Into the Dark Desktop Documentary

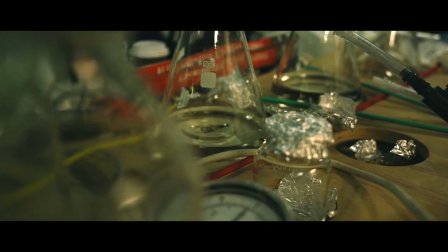536s
I wonder if the decision for optics specialist Devin McKee to be the person who reacts to the findings of the expedition was a decision made on
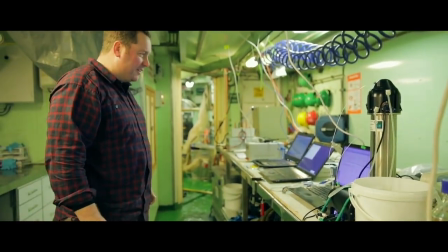544s
site or was it made during post-production because at least for me his vibrant personality and excitement is exactly what is needed right now
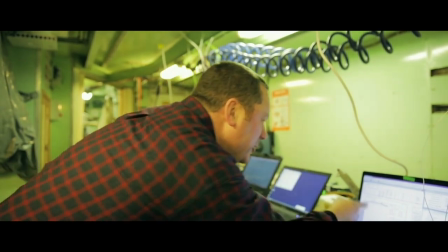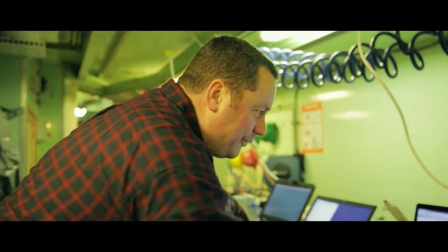560s so this crazy wee graph which is showing a very
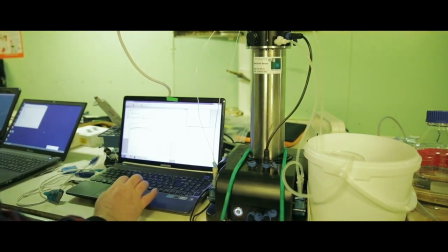565s small increase and this tiny change inflorescence is the signs of life
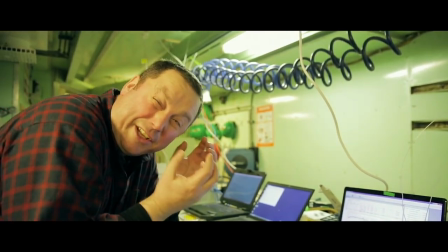571s in the plants is that they're still just hanging on and no more
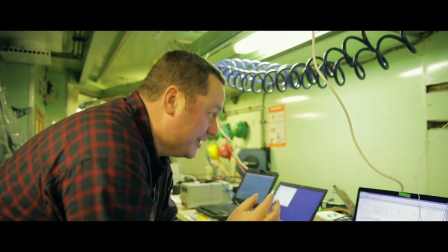576s and this this horribly wee signal is very hard to get so it's quite exciting to see that it's still
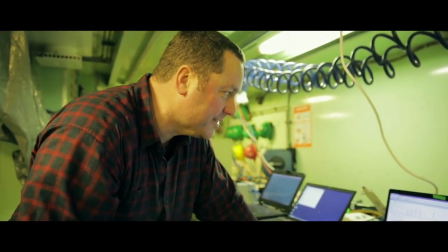583s there and that we've got just enough sensitivity to be able to to resolve us
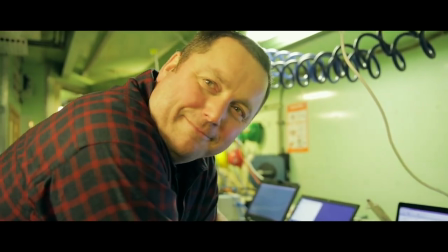591s you know you've just got to keep persevering persevering man that's what it's all about
the sunrise appears signifying the beginning of the light
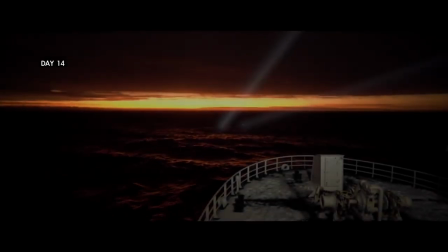605s
the end of the journey or expedition and it's time to go home
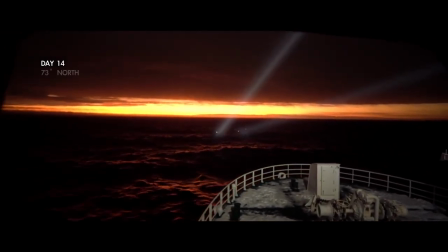610s
i do have to say that i don't like the sad grim tone of
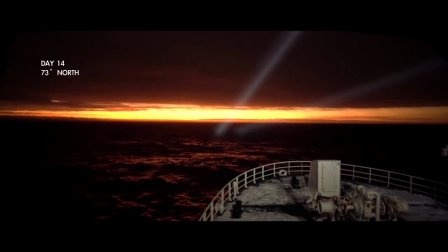614s
the music even though it does keep up with the tone i do think that it's a lot more
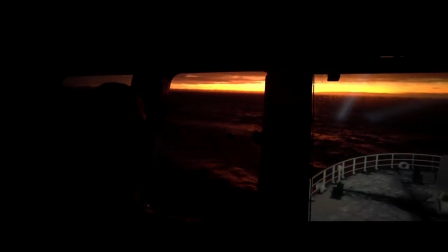619s
grimmer than the previous music that they used in the documentary i also think
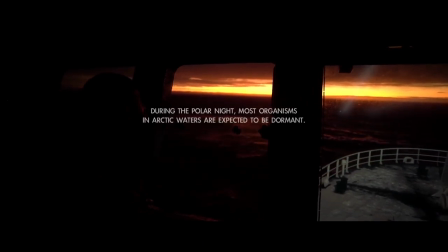623s
that the facts that come up aren't necessarily incorrect but they do kind of add a more somber view but what really does save the documentary's ending
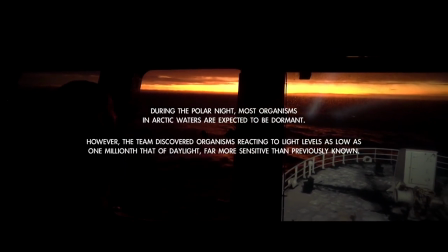632s
is that it has a nice cycle-like ending with Jorgen being the first
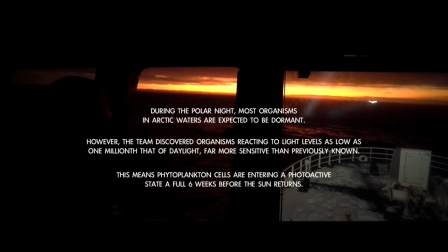637s
person to speak in the beginning of the documentary and the last person to speak in the last 30 seconds of the documentary.
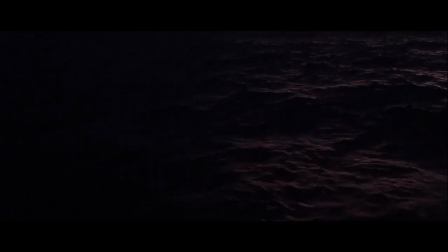645s It scares me to realize that we are affecting the climate.
At the same time it also brings some hope into the dark is quite clearly an observational start documentary but some parts of
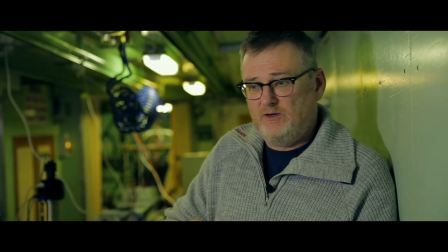663s
it being the expository style documentary style which makes sense because the interview
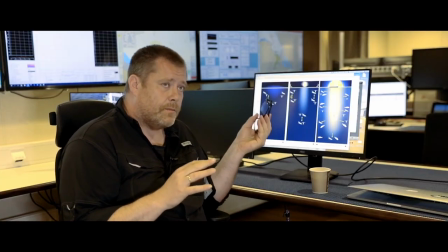668s
interviewee kind of space for the interviewer says nothing at all also with almost the fly on the wall
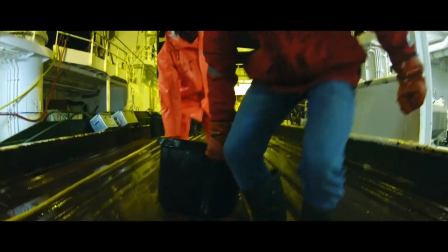673s
throughout the entire documentary where we observe everything that happens the experiment and all the findings it also makes sense to assume
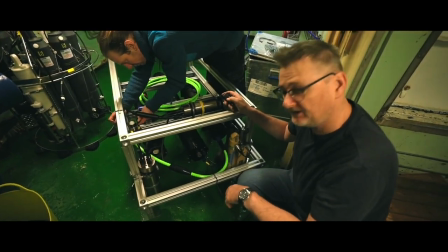680s
that there's more than one documentary style at play here because as Bill Nichols says all documentaries make use of one or more of them
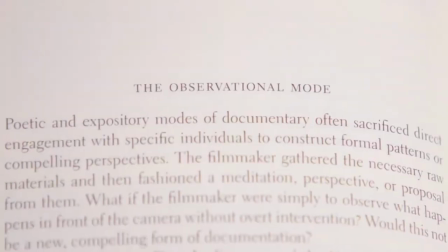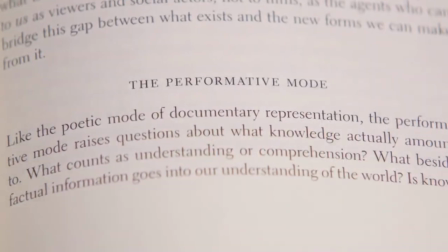695s
another thing that this documentary does very well which I wanted to talk about at the end is
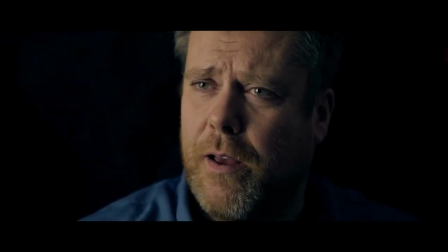700s
its use of lighting when you guys see it again I hope you guys take the time to really observe
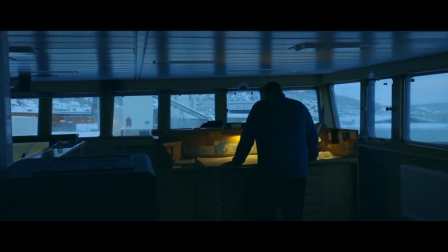705s
the way that they use light they use light in such a way that is very cinematic which makes it seem very high-end almost like a film this is because there are two very important aspects of filmmaking or other lighting in full.
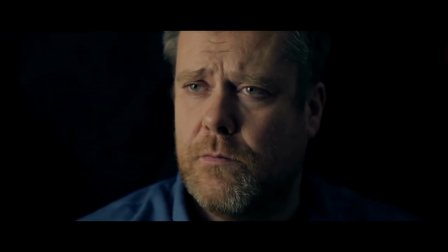717s
They shoot shadow side and they play well with contrast.
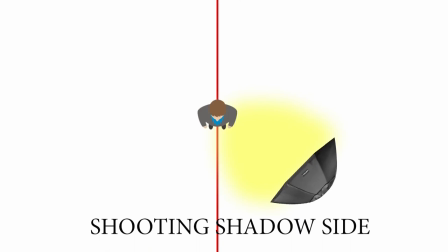721s
The idea of shooting shadow side is that whatever side your light is placed on, your camera needs to be on the other side of the subject.
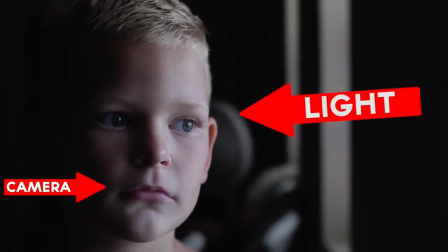730s
This might seem like something really simple but you wouldn't believe the difference it makes and you also wouldn't believe how many people don't do this.
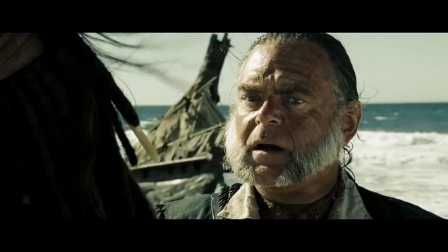737s
And I challenge you, go choose any movie off your shelf and try to find a shot that isn't on the shadow side of the subject.
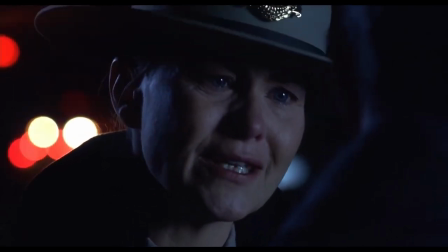745s
It's really difficult because almost every shot in a movie is on the shadow side.
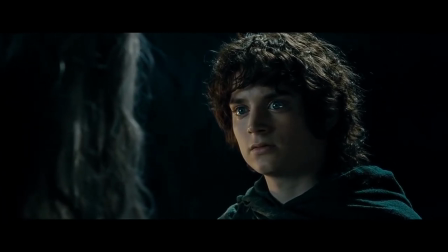750s
Now the reason they do this is because it gives a much more dramatic feel to the scene, it adds depth to the person's face, and also adds more of a three-dimensional element.
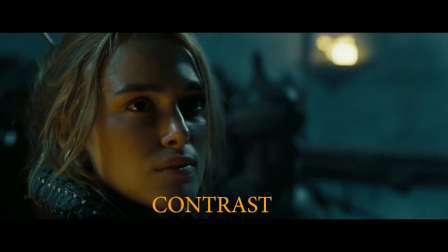759s
By putting complementing colors in your films to separate your subject, you're not only going to make your film look more cinematic,
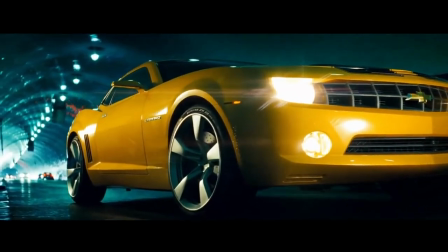766s
but you're going to add separation from your subject and the background by having two different complementing colors in the same shot.
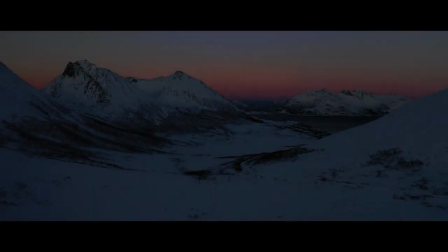776s
This is what lured me to this documentary.